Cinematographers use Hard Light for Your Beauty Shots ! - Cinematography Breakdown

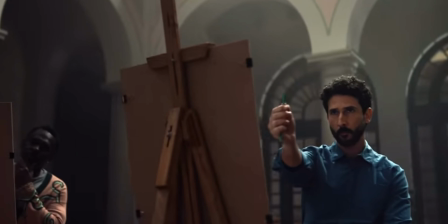Hello everybody, in this video we talk about this really spicy commercial, and after this video you should be able to shoot something like this.
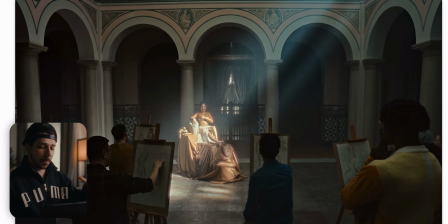This is the first shot we're looking at, and now we talk about what makes the scene look good. It's all about focusing the view of the viewer. So what do we have here? Most important part is this woman right here.
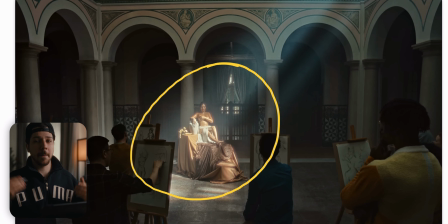The director says, this is the scene I want to capture, make it look good, support the story I want to tell. We have this goddess-like scenery, so we want to focus only on her.
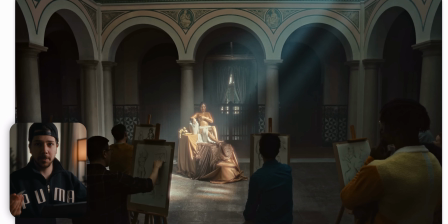So how do we do that? She's in the center of the image, which helps leading the eyes to the center, because the human eye will look first at the center and then at the brightest part of the image. So what we will do next, we have this crazy
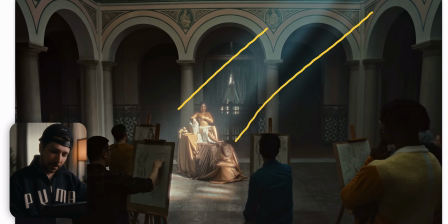spotlight from up here that gives the key light for the actor. And this is a nice example for when you have wide shots, you don't have to use soft lights. As the wider you go, you can, or you have to shoot a little bit harder with your light,
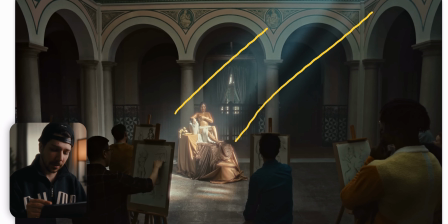because it's much more difficult to create contrast. So it's perfectly fine to use a hard light to shine on our female actor, which are most of the time used to really soft light.
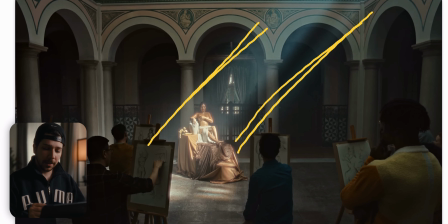But it will look good. And how do we achieve this here? And it's actually pretty simple. You have to use a hinge of haze in the room.
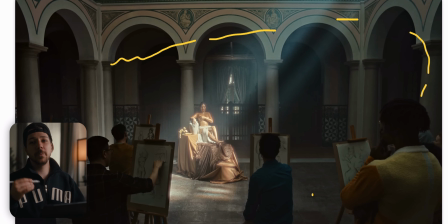So you put your hazer up, put it on low. This is a huge room. Maybe there's an open ceiling and the haze goes everywhere. So as you can see, we only want to haze also in this area right here.
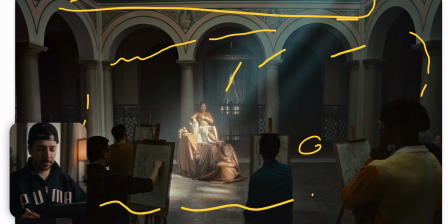Because when you shoot your haze all around the location, your contrast level drops drastically, and now it's more difficult to focus the viewer. So what I like to do is only haze in the background or in the middle ground,
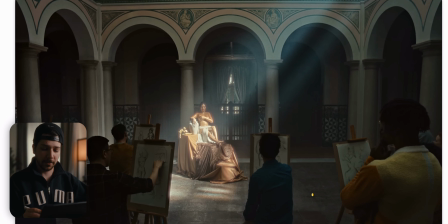but not most of the time in front of the actor. This would be really bad for this scene. Well, the next thing that makes this scene three-dimensional is that we don't have light on the foreground. These actors are just there to create depth.
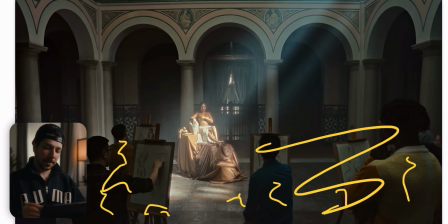If they wouldn't be there, the image would look flat, even with this nice light shaft, contrast lighting. That's not enough. We want the full three-dimensional feeling. That's the reason you always put someone in the foreground, but don't light them. They are not that important for the scene.
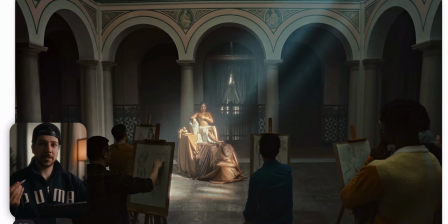Maybe not in this example, you would think realistically they have to be a lot brighter. But we don't light for realism, we light for telling a story. And these people are just this important for the story,
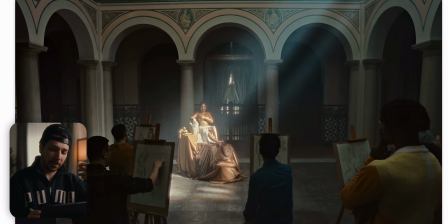because it revolves around this woman. So don't light anything that is not important to the scene. As you can see, they probably shut down all the lights because we want the most control,
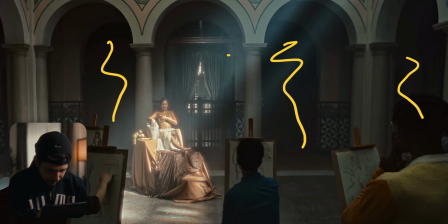but they let here a little bit of light come through,
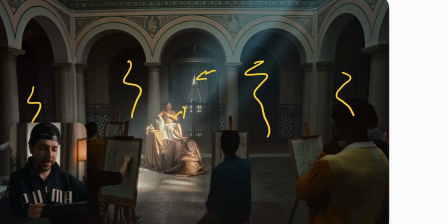because maybe it will look too flat. So that's the reason they put a little bit of light through here. Maybe that gives a little bit of motivation from the light coming from here.
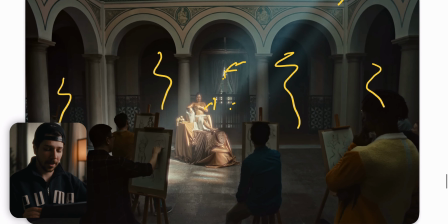So that's perfectly fine. So let's switch to the close-up shot.
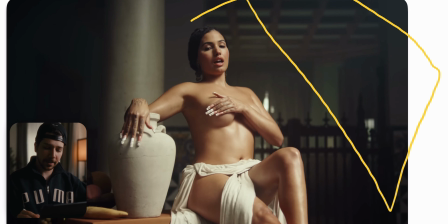As you can see, the light is still coming from this direction, but now we are a lot softer. Not that soft.